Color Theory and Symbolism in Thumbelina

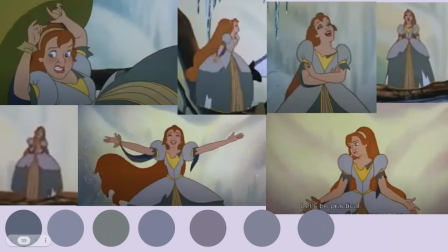[27:22]
and so she is going into the veil of the fairies and you can see the top this is uh her top part of her dress as it goes through you can see the two distinct points where she decides to believe so she's given up hope she's like i'm never gonna see him again
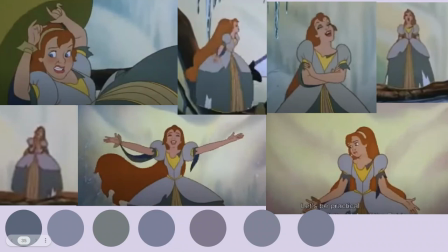[27:38]
he's never coming back and then she decides to sing and that's this yellow toned one and then she gives up again and jagomo tries to convince her he's like no i need you to believe with me and it becomes this much pinker toned and then she goes let's be practical and it gets
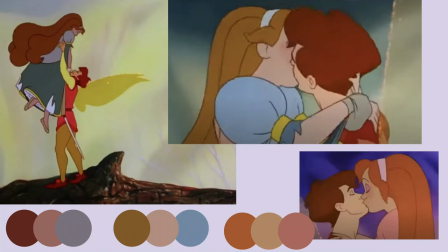[27:54]
way more blue here the last one and then cornelia shows up and as you can see this is her hair her skin and then her the top of her dress it's very pink toned here with gray and
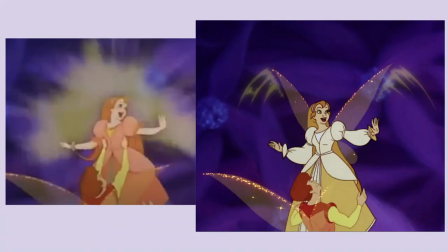[28:09]
there's very yellow toned with blue and then finally it's orange toned with this like peachy pink and then she gets her very own wings and And that's because not only does she confront
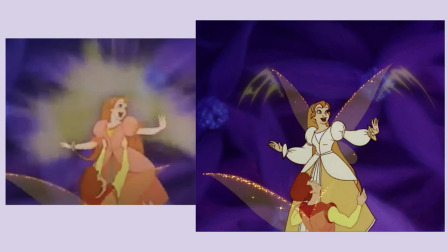[28:22]
everybody in her past and make the executive decision that she's better than that and she doesn't have to settle, she then chooses to believe in her own happiness and then Cornelius comes back and that's when she finally gets her wings.
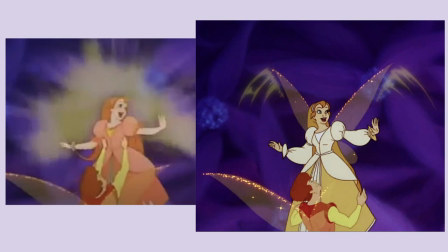[28:39]
It's not just about, oh, she gets the man. That's not it. it's her deciding to break free of all of the cycles
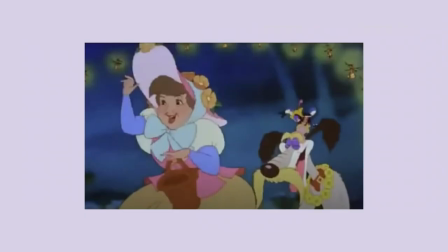[28:45]
and also believe in her own happiness and that's why she gets her wings. So her mom comes back. It's very good because in a lot of the versions she just leaves home or she gets kidnapped away from home and she never talks about her mom again but in this version she talks about her mom the whole time.
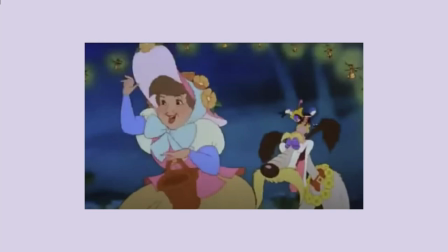[29:03]
She's trying to go back to her mom the whole time and her mom is at her wedding which I think is really important and as you can see you might be like oh but she's wearing all of these blue colors what about that it's because now famuina has gotten through all of these
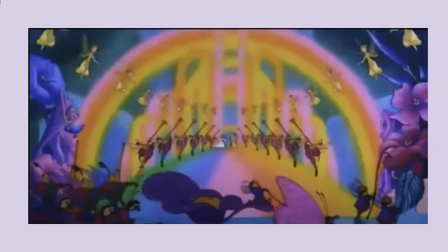[29:18]
people she's learned all of these lessons and none of these colors can current her anymore so here's her wedding it's very very very rainbow
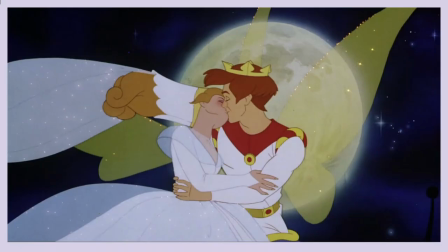[29:26]
here's her and cornelia's getting married and
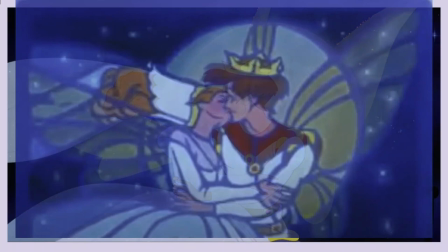[29:30]
here's the end of the story and they're immortalized in a storybook forever.
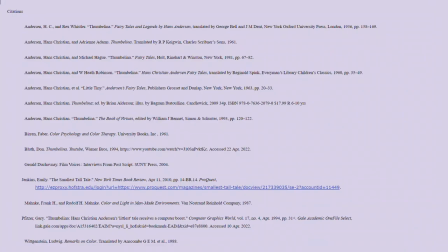[29:36]
And that's the color symbolism of Thumbelina and here are all of my sources. Thank you so much.